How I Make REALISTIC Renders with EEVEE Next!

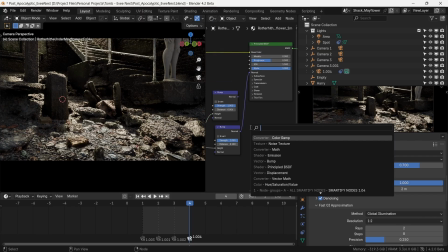(8:37)
Now, all that's left is to combine these two bump maps into one. We'll do this by using a vector math node and its operation set at add, so it adds in both the vectors.
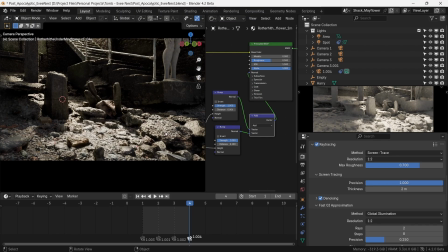(8:48)
And if we plug the output of this to the normal input, we can see that the small details are being added with the micro details.
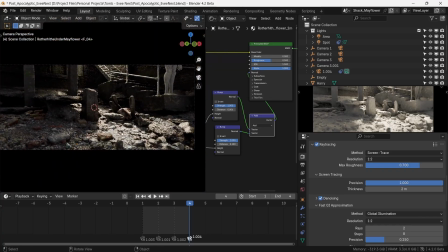(8:55)
And this gives us lots of details for the light to interact with. It means that we have some degree of freedom to take some close-up shots that would have otherwise turned out not so great.
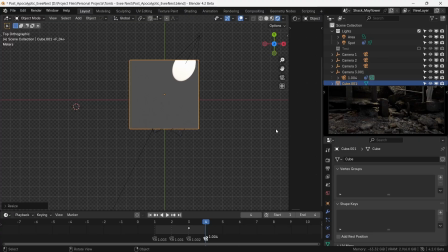(9:03)
The stroke of magic here will be adding the volume. So we add a cube and scale it just to cover the area of the building.
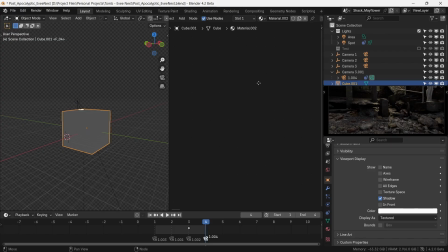(9:11)
Notice that we've kept all our cameras inside the volume as well, and that gives us a gradual fade on starting from the camera viewpoint. We complete the ritual of putting down a principled volume and plugging it into the volume input of the material output.
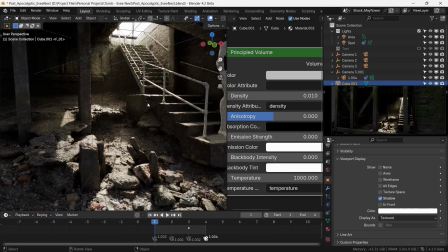(9:24)
And we'll zoom in into the crypt space to modulate the density of our volume.
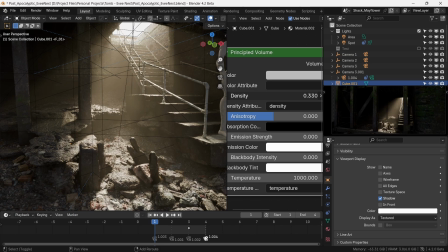(9:28)
Again, we won't go too overboard with this because we don't want to create dirty, murky environment.
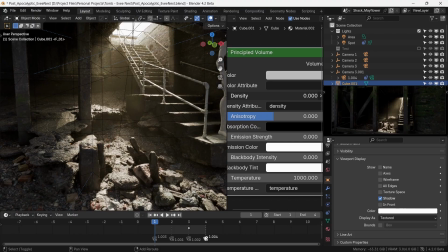(9:33)
We want to create just enough density that creates god rays, but not enough that creates the environment murky. Like we've established before, subtlety is the name of the game.
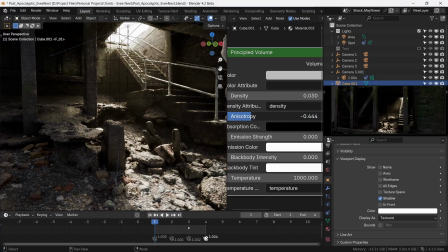(9:42)
The anisotropy value here dictates the behavior of light scatter inside the volume, with higher numbers giving sort of a misty effect. And since we're making our scene with a touch of mystery, we'll increase this just a tad.
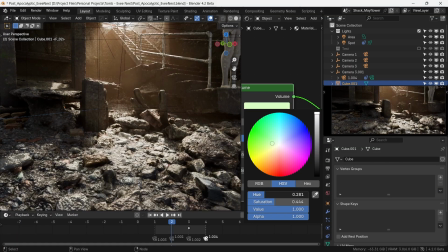(9:55)
To give some character to the volume, we'll introduce some colors. We'll increase the saturation and go around different hues to see what settles best.
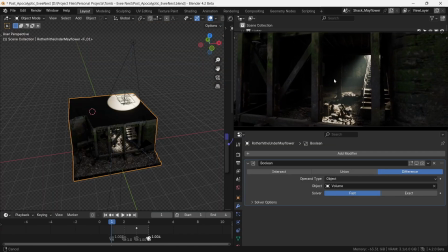(10:03)
A tiny amount of blue color makes the volume feel a bit more cinematic. We see how the scene is looking from different camera angles, and it looks fairly balanced from all sides, so we'll call it a win. For animation, we start from darkness.
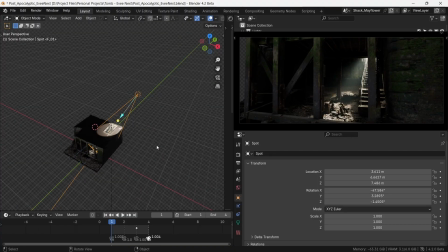(10:16)
A shaft of light starts to illuminate the crypt and continues moving to the left as if revealing the secrets of the tomb. The scene would fade away as the light shaft eases out of visibility. That's the idea.
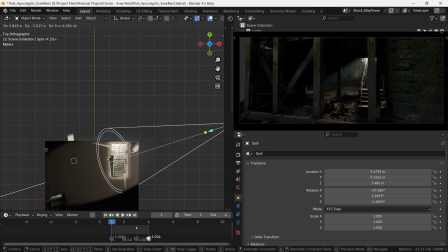(10:28)
So by selecting the light and moving it around, we can explore parts of light that it illuminates, and we'll select the path that looks the best. This is also a test of the GI functionality of Eevee Next. As the light moves, so does the bounce light illuminating different areas of the scene.
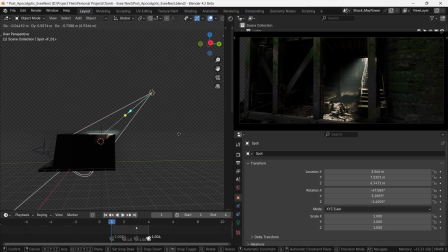(10:44)
We can test out another path by moving the light along the Z-axis and see how it looks.
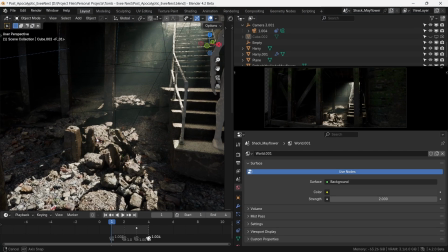(10:49)
From what I can see, I don't think there is enough bounce light to light up the inside of the crypt, but we do have a solution for that.
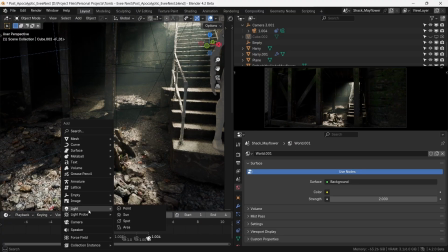(10:56)
We'll have to introduce more light somehow. In order to do this, we'll introduce a point light a little higher from the ground.
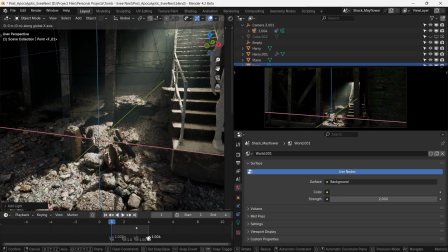(11:03)
This new source of light will simulate some more bounce light.
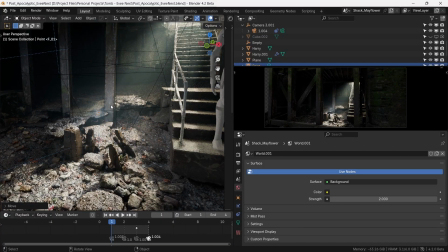(11:06)
We do want to be careful not to crank the strength too high for it to become a distinguishable, identifiable source of light in the scene.
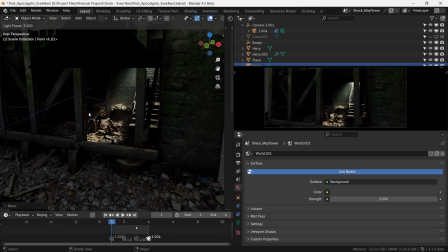(11:13)
Remember, this is simulating bounce light. So right-click and adjust the strength of the light to the point where it looks just about natural.
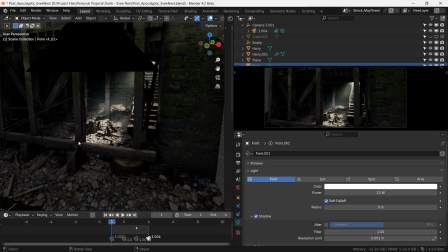(11:21)
And since the simulated bounce light is supposed to be from the same source as the main light, so we'll need to mask the colors.
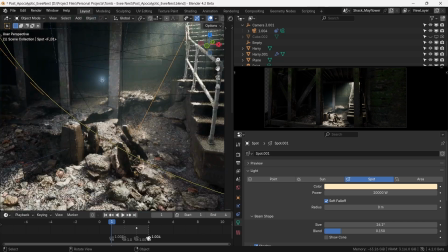(11:27)
We control C and select the light, go to color and control V there.
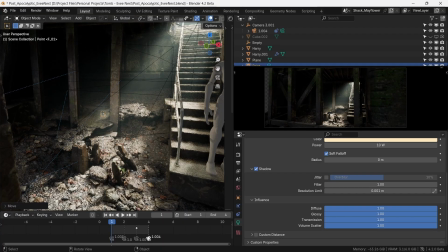(11:33)
Now because we have volumes in the scene, this small light also contributes in the volume scatter of the light.
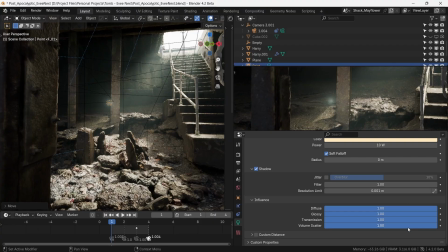(11:39)
And we can see it here as a speck of volume scatter. And this is obviously not desirable for this light.
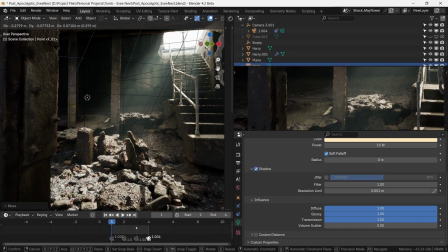(11:44)
We decrease the volume scatter all the way to zero to fix this. And now if we move it around, we can see that the speck of light scatter is gone.
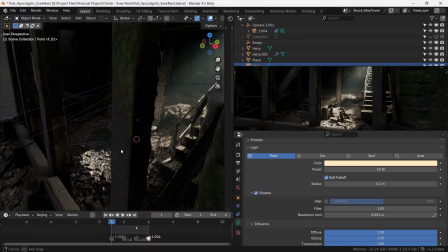(11:52)
With the augmentation of the bounce light with this point light,
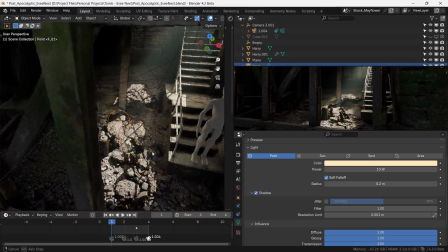(11:55)
we can now see that the scene is a lot more fuller with a good gradient falloff from the central source of the light into the distance inside the crypt.
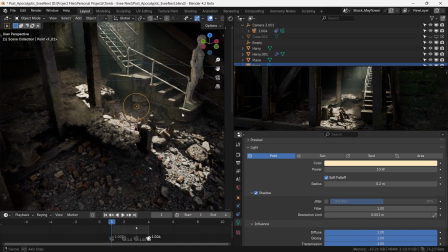(12:03)
One thing to note, however,
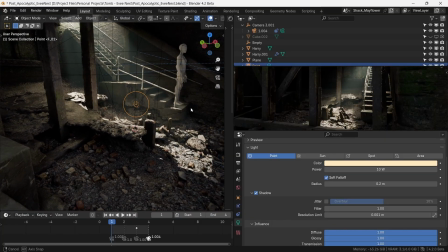(12:04)
is that the radius of this point light needs to be a bit higher to make its light appear more diffuse since the bounce light is reflected in all directions.
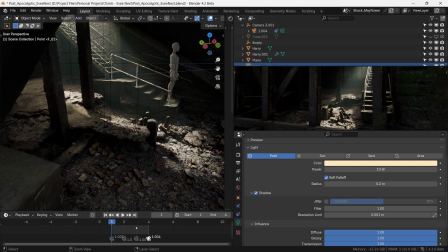(12:12)
So as a comparison, this is how it looked before augmentation, and this is how it looks after bounce light augmentation.
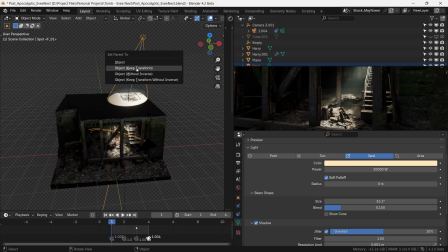(12:19)
This is still a static light, so we'll parent this light to the spotlight. So wherever the spotlight moves, this will follow wherever the light falls.
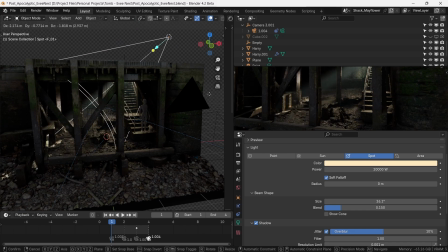(12:28)
This ensures that this augmentation setup can move wherever the original light source moves. So if we try and move the light now, we can see that we have a lot better GI effect.
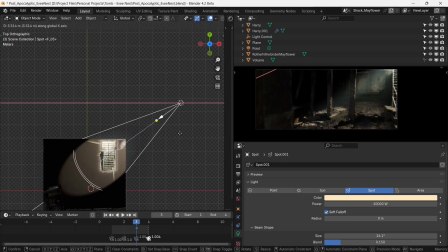(12:38)
Before we finalize the setup, we see how it looks from all camera angles that we set up previously, and if the light path needs adjusting in relation to a particular camera angle.
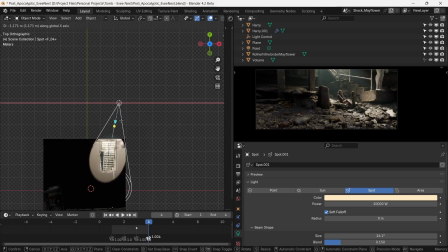(12:46)
We can see that in this relatively close-up view, we can appreciate the fake details that we added to give more texture and light interactions.
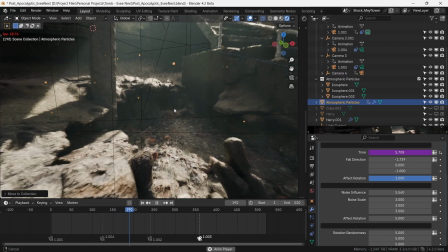(12:54)
These small micro-interactions do make a difference in the final look. As a cherry on top, we'll introduce a geometry nodes-based particle system which simulates dust.
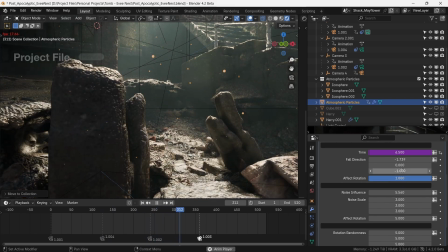(13:02)
It's a free system that's my go-to for atmospheric particle effects, and I'll link it in the description as well.
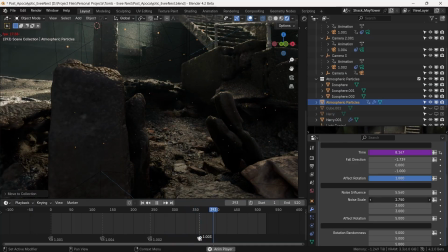(13:07)
We can easily change parameters like speed, direction, movement,
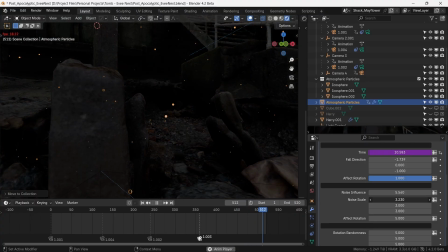(13:11)
randomness, all according to our scenario, and this just adds more life into the final shot, and I really love adding these sort of imperfections.
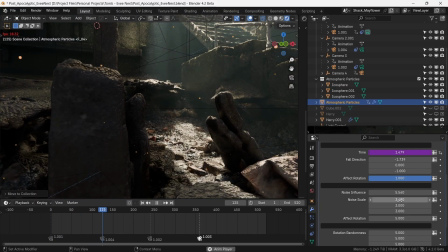(13:20)
We can now render it out. With some post-processing and color correction, this is the final sequence.
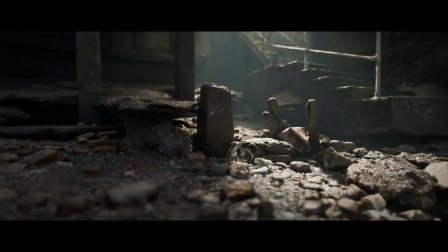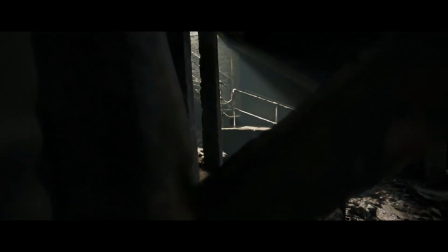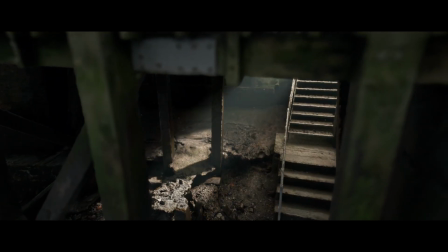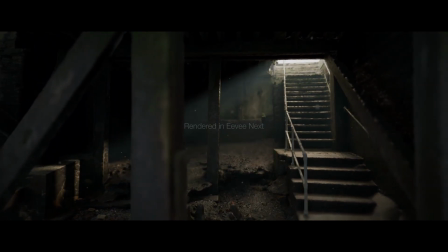(13:54)
Leave a comment if this was helpful and subscribe if you learned a thing or two. Until next time, farewell.